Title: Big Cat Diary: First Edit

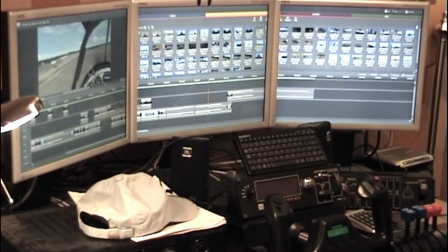7:59 too bland you don't really see the round out very well I might change that here's that air-to-air shot again you've
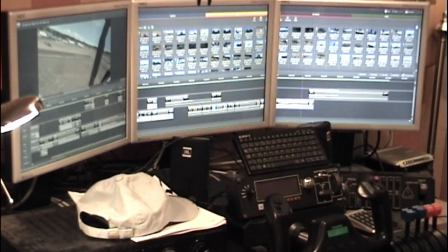8:09 already seen that so I quite like that what else do I like I should say by the way all the sound none of the sounds are done here this sound is just basically as it as it falls uh ultimately of course the most important sound is the um the commentary i'm going to talk about commentary in a
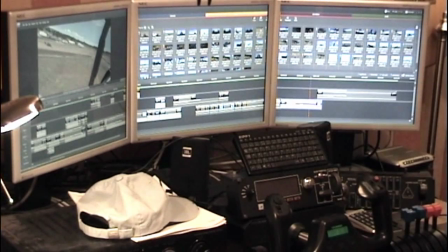8:27 minute and then once the commentary is in i will tweak all these other sounds so it's consistent so the levels are acceptable and in a couple
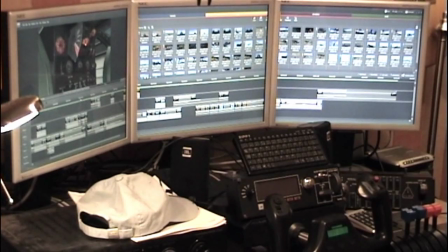8:36 of places we need special effects so where i'm feathering the prop and things this is all a little bit it's a little bit difficult to see
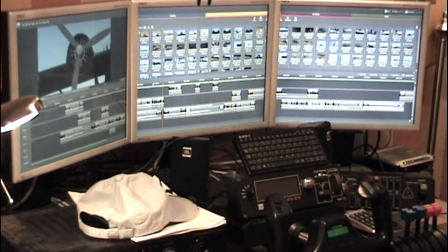8:43 what's going on so I'll put what I'll probably do is fake some fake some clicks and squeaks and things in there so you get sounds of the the levers and switches and things being thrown the other major sound effect obviously is here it's done yeah I've got it here in a very
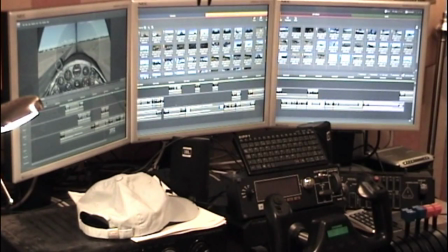8:58 sort of coarse fashion it's where the engine failure happens so just after the gear comes up I'll let it play here so
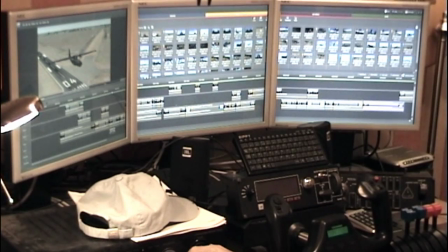9:14 that's supposed to I mean that is the sound of an engine spinning down it's supposed to note that there's an engine fail at the moment it's very crude and not not very good doesn't give a very good impression it's actually not that obvious that the engine fails here
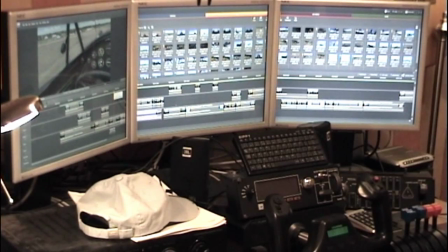9:31 i kind of tried to swing swing the view across so it looks like we're slewing to the right and actually i'll say on the commentary that we're getting a slew to the right it's actually not that noticeable in practice but it's got to be noticeable on the video so we fake it if
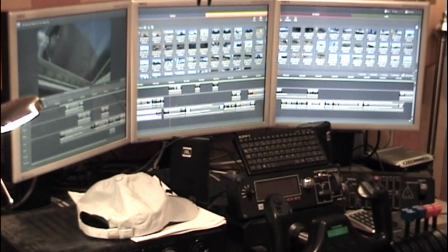9:46 necessary that's just a shot of the feathered prop from inside on the cowl flaps closing actually that's just a spew that shots not necessarily going to be there that depends on where I've got three
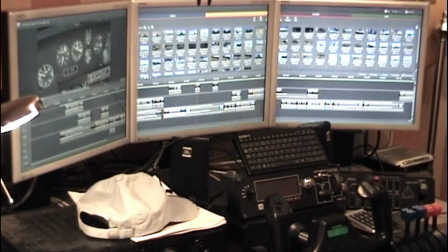10:01 shots here up on the top which are just details so details of close-ups on the gauges these are going to go wherever they need to go to link him in the commentary so they're just parked up there at the minute that shots spurious
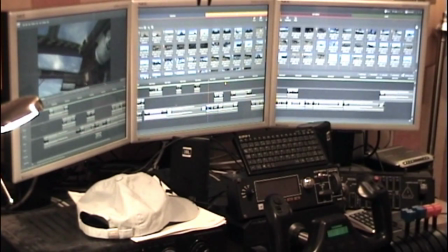10:15 fairly random sort of cut to an interior shot it's a nice shot but it doesn't really fit there at the minute I'm not sure what I'll do
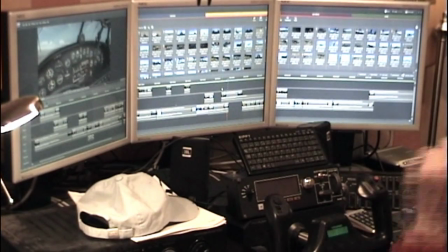10:24 with that I'll probably take you out and that's it I mean it's basically just as I say take off circuit and land what I'm going to do now is
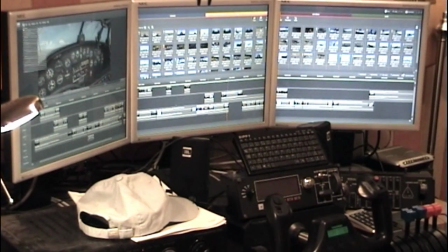10:31 I'm going to just close this and I'm going to show you the commentary so what you'll see here actually what i'm going to do
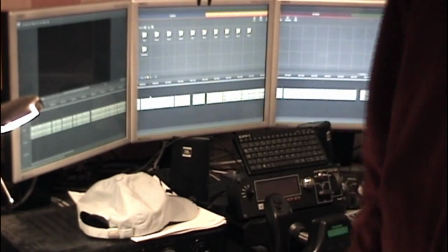10:38 is i'm going to move the camera so
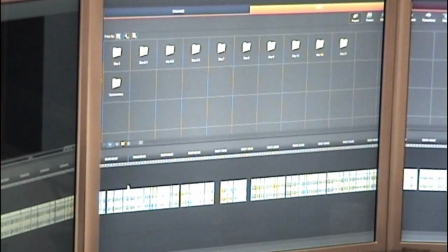10:41 i don't know how well you can see this i've tried to zoom in on the central portion
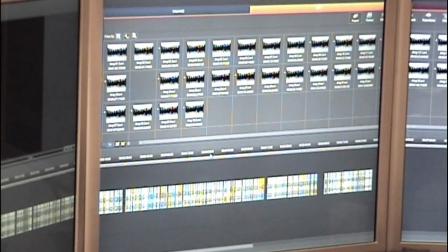10:47 a little bit um give you an idea of how this looks so at the moment this this basically well you can't see all now because i've because i've moved the blinking camera in but um basically what you see here on the central screen is about half from here to here is about half
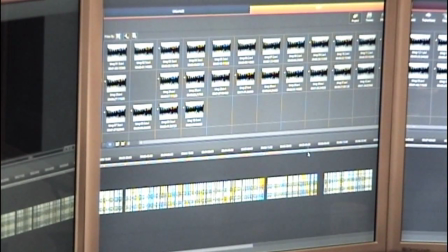11:04 the commentary for the circuit this is a working version the first edit of the commentary so this commentary so far is standing at five minutes and four just
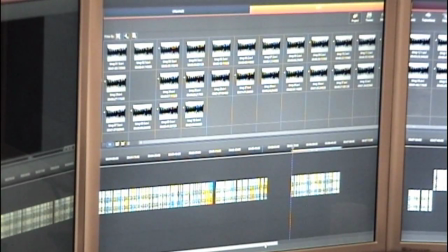11:13 well just under six minutes this is the commentary for the circuit so it's roughly twice as long as it needs to be i mean why i'm showing
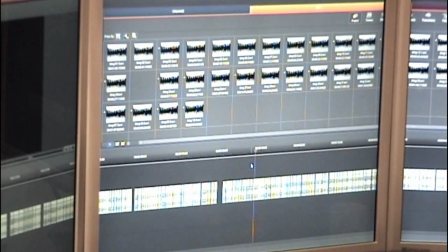11:21 you this really is just to show you what kind of micro editing really goes into this into the editing the commentary you know it sounds like and it's designed obviously to sound like it's casually done and uh improvised and uh it sort of is improvised
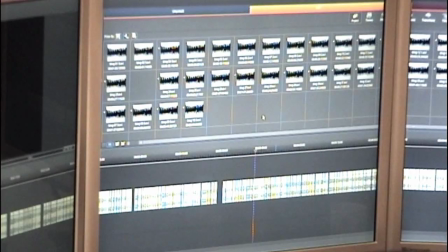11:37 and casually done but at gray lengths with lots and lots of outtakes so you can see up here in the top half of the screen and none of this is none of this has got video attached to it this is all just audio editing i'm editing it in premiere because it's relatively easy to do that
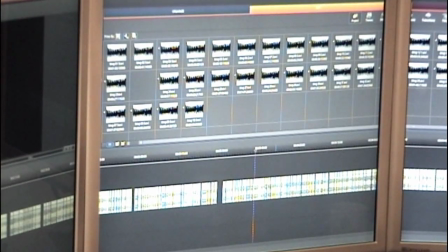11:51 so these are just the individual clips that it's pulled in off the camcorder